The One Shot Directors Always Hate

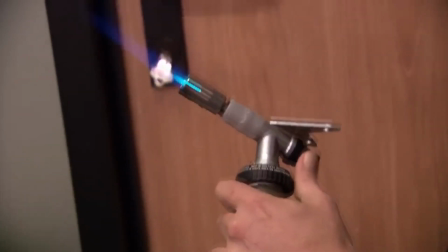486s
By doing this, you help the viewer stay within the scene and you're doing your best to not interrupt their suspension of disbelief. this makes everything feel
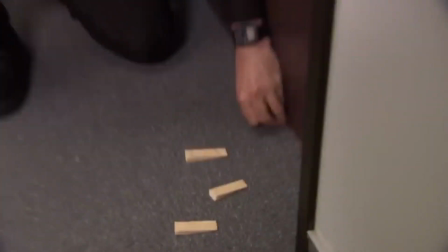494s
more real and the mockumentary format is a great form to use the zoom because it already feels like it should come across as a documentary just like
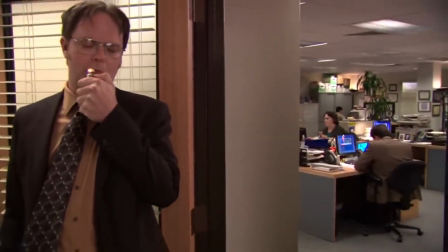502s
it would be for a handheld home footage video.
Today smoking is gonna save lives.
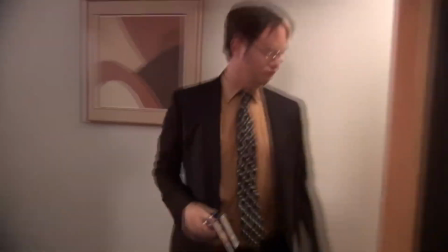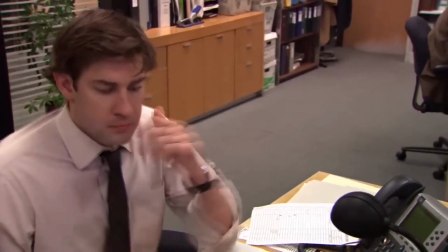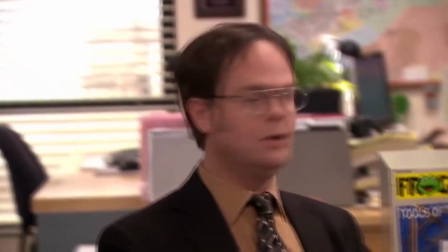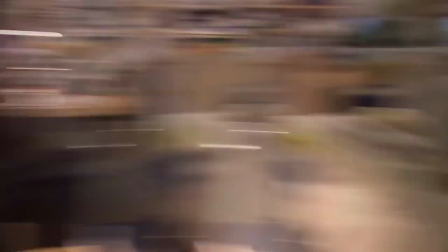529s Does anyone smell anything smoky? Did you bring your jerky in again?
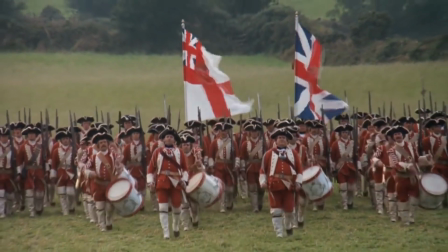534s
One of the more underrated uses of a zoom is with the extremely slow zoom that you might often see
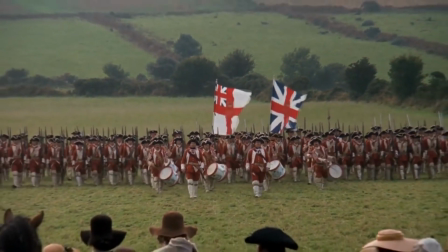540s
with a really wide landscape shot and then draws you into something that will be the main subject.
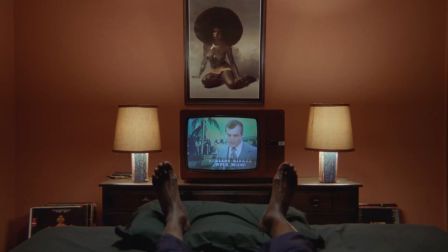546s
I think this particularly works well when it comes to slow burn type of films or those with the sense of drama and action that require a rising sense of tension.
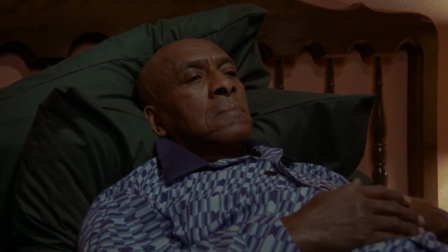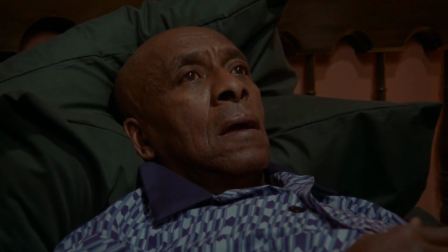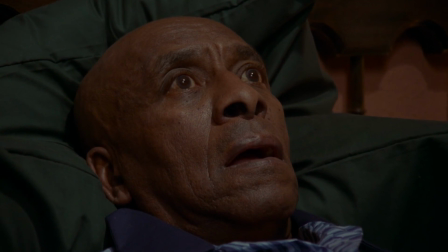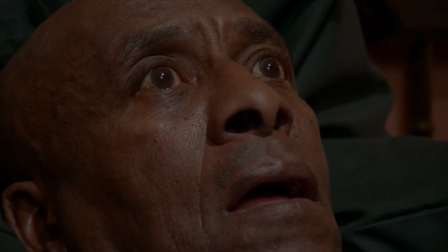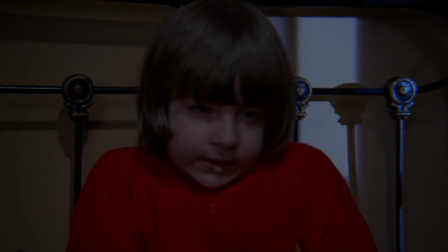586s
Using a zoom here helps facilitate all of this because it feels like you're slowly being lulled into the drama of the story.
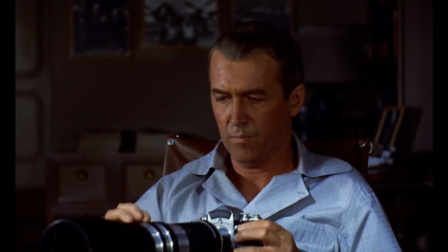594s
It also has a great way of evoking that voyeuristic type of feeling, which is often why spy movies are the best at this,
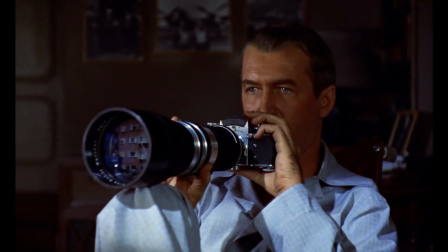601s
because the zoom in inherently feels like it's mimicking someone watching from afar.
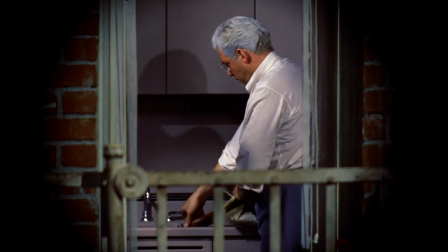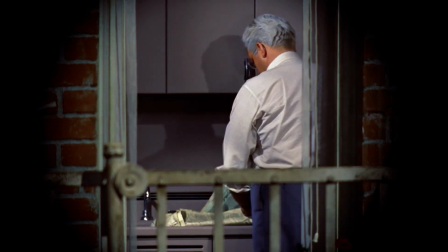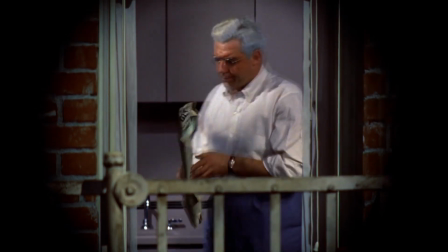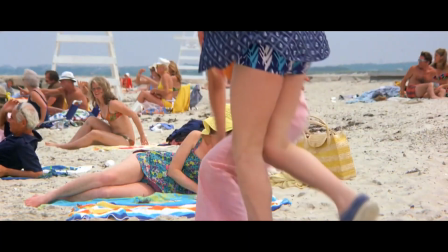624s
And finally, I would be completely negligent to forget talking about my favourite type of shot in all of cinema history,
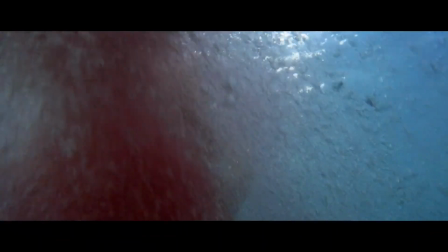631s
the spectacular Dolly Zoom.
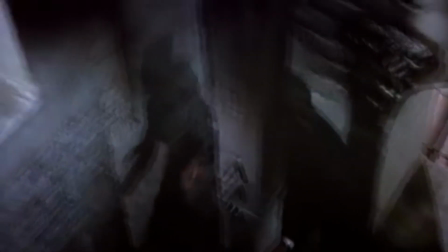636s
A shot that was made so famous in Jaws, but that has continued on to be a go-to shot when it comes to creating a sudden disturbed feeling for
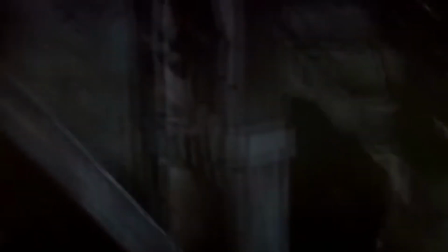644s
the visuals to match that same sudden change in a character or narrative plot point.
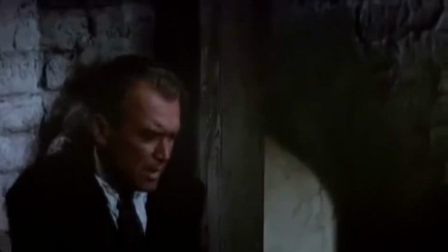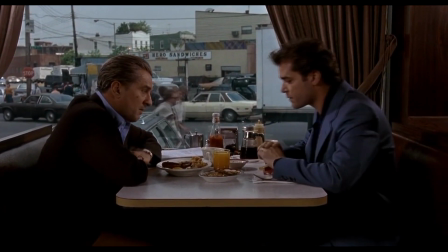655s
This is such a majestic type of shot that in my view perfectly combines the use of movement of both the camera and of the lens in such a way
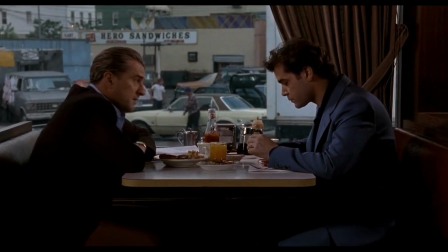664s
that creates one of the most uniquely interesting visual depth of fields for the subject and background that can't be matched anywhere else in real
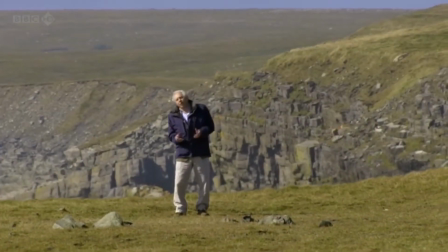672s
time.
...as one of the most important fossil-bearing sites in all the world,
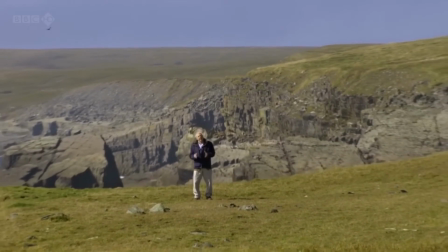678s for here you can see fossils of the very first animals that evolved on this planet.
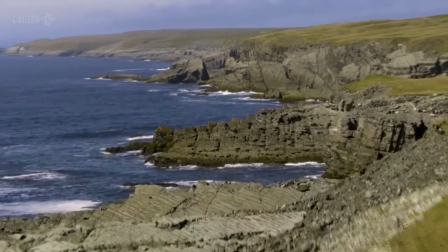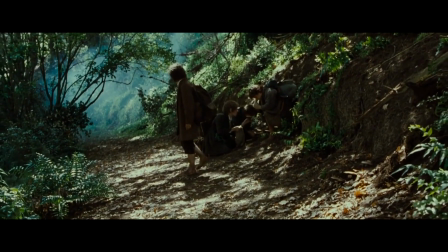694s
Post-production effects can alter the background even more so,
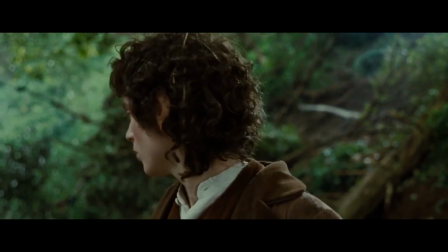697s
but when it comes to getting it down on the real day with such naturalistic skewed imagery, you can't get anything better than the dolly zoom.
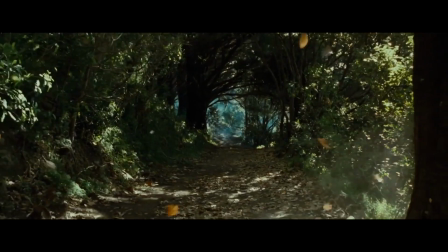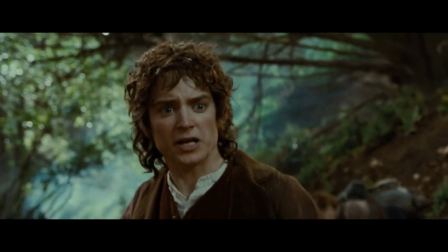710s
So the next time you watch something and see a zoom on the screen, take a second to appreciate its beauty,
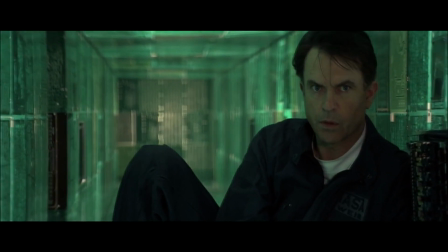716s
because chances are you're watching a shot that was argued over from a cinematography standpoint,
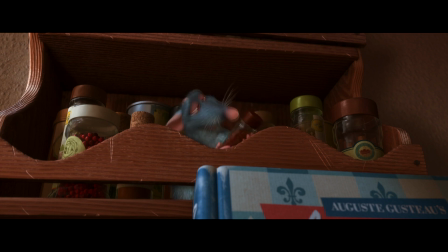722s
and that like an endangered animal is a type of camera technique that you won't see too often.